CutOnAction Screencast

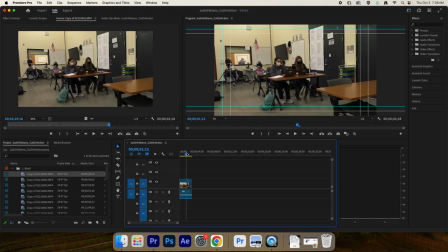All right, then I can take my playhead and I put it at the end of the clip. All right, the out point here doesn't matter a whole lot as long as these two people are still kind of typing at their
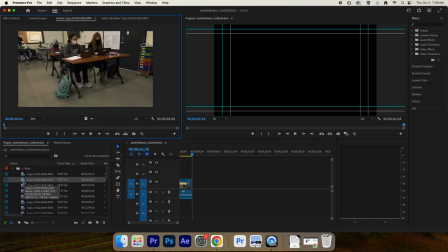computer and their hands are in roughly the same shape. So let's take a look. That's a medium shot here, but it doesn't really move 30 degrees.
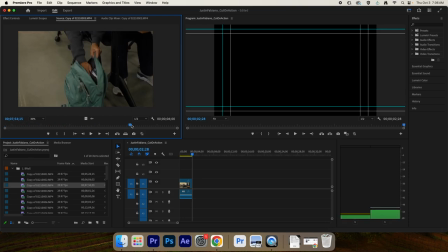I don't love that. Maybe I can kind of cut to this. Actually, you know what? We're just going to start. I've changed my mind. And this is just because of the way that they shot this.
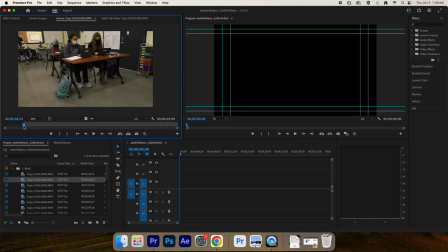We're just going to start on this kind of medium shot instead. It's still wide enough. Boom. Okay. All right. Chromebook is in hand. It is still floating above the desk. I'm going to hit my out point here. I'm going to take it down. And now I've got this clip here.
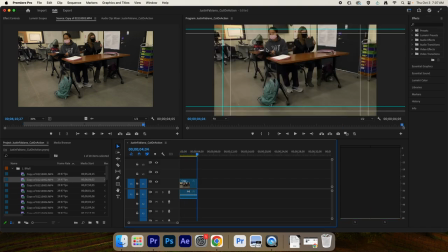And if I go to the end of it, all right, the Chromebook is just floating barely above the desk.
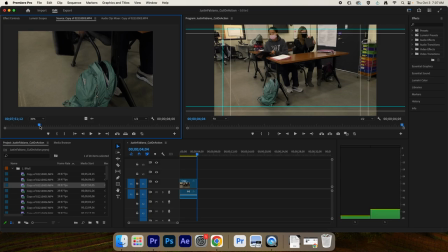Okay, so what I don't want to do is I don't want to start this next clip with the Chromebook in frame, because it's not like, look where it is over here. It's not in the frame. It's not down by the book bag. So I need to go to my source panel, and I'm going to drag this clip backwards.
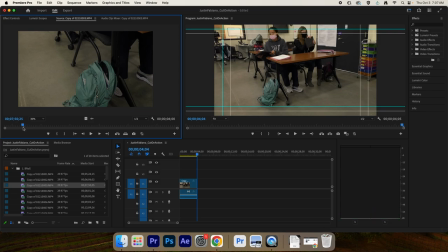The Chromebook is out of frame. I hit my I here, my in here, and it's in the book bag. Her hand is on the Chromebook in the book bag. I'm going to hit O for out, and I'm going to drag that down. And
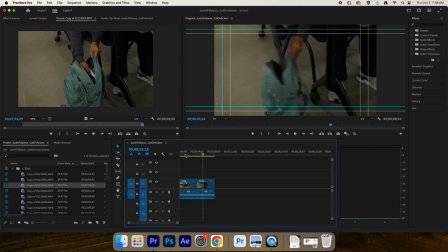I watch the cut. It makes sense. I'm cutting on the action. It works.
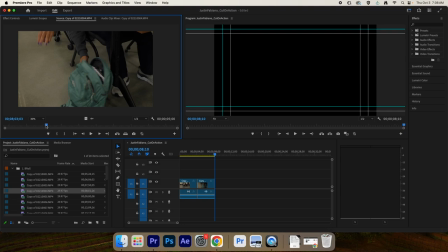This is the same angle, so this is going to be a jump cut. Okay, so here's a bad example of the 30-degree rule. They didn't move 30 degrees. So if I were to use this shot
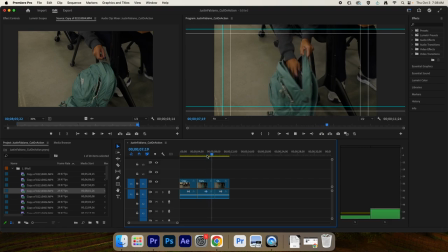and put it down, it's going to create a jump cut. See, the camera never moves.
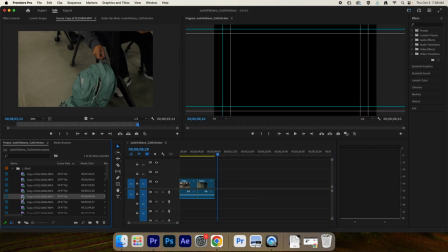That's why it needs to move more than 30 degrees. So I can't use that shot. I now have another book bag. Let's see what else we got here. There's a Chromebook going in that book bag. And again, they're students.
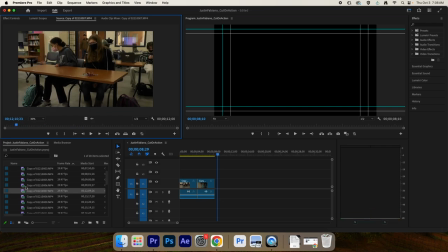They made some mistakes here. All right. I think I'll go to the other book bag. So they're packing up for class. I'll drag that down.
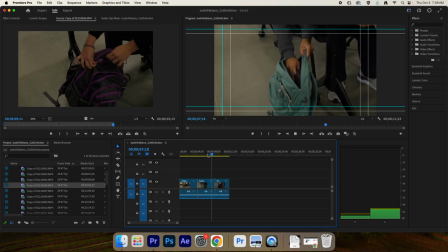There's the other book bag. I'm okay with that.
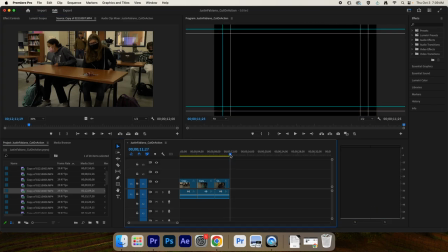The issue here now is this shot, her hands
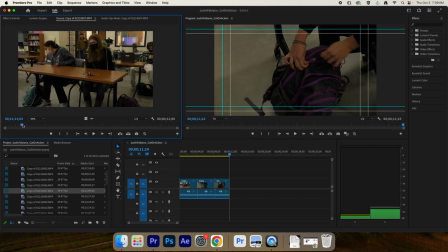are on the book bag, and if I go back to my shot in the source panel here, her hands are not on the book bag.
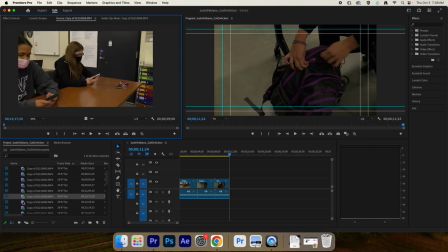So we got to try to find a way to bridge the gap here.
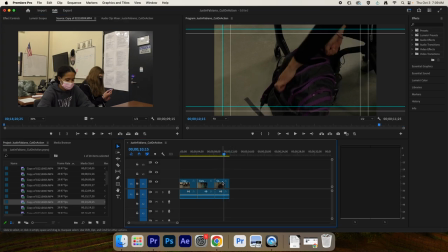So what I'm going to do now is, in my timeline, I'm going to trim this clip, and I'm going to drag the end of the clip out as far as it'll go. And if you'll notice, you can kind of see what's going to happen. I want her hands leaving the frame. Okay?
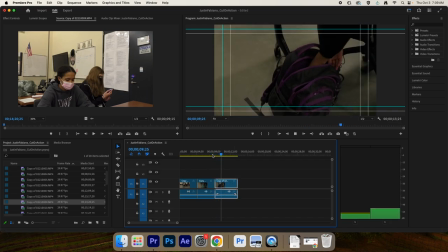Now that her hands have left the frame, in the next clip,
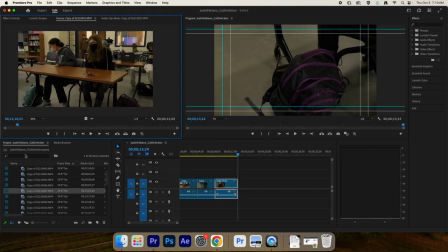where I go back up here, I can set an endpoint, because now it doesn't matter where her hands are, and they pull out their phones.
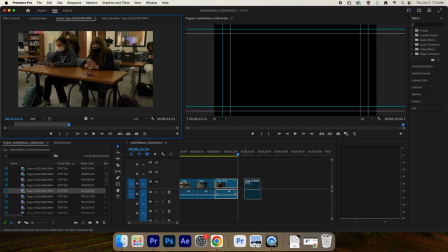And they're looking at their phones. All right? This is from a few years ago.
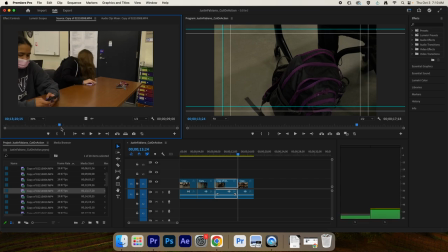All right, and I'm going to go forward. Here's another. This shot does move. This shot does move 30 degrees.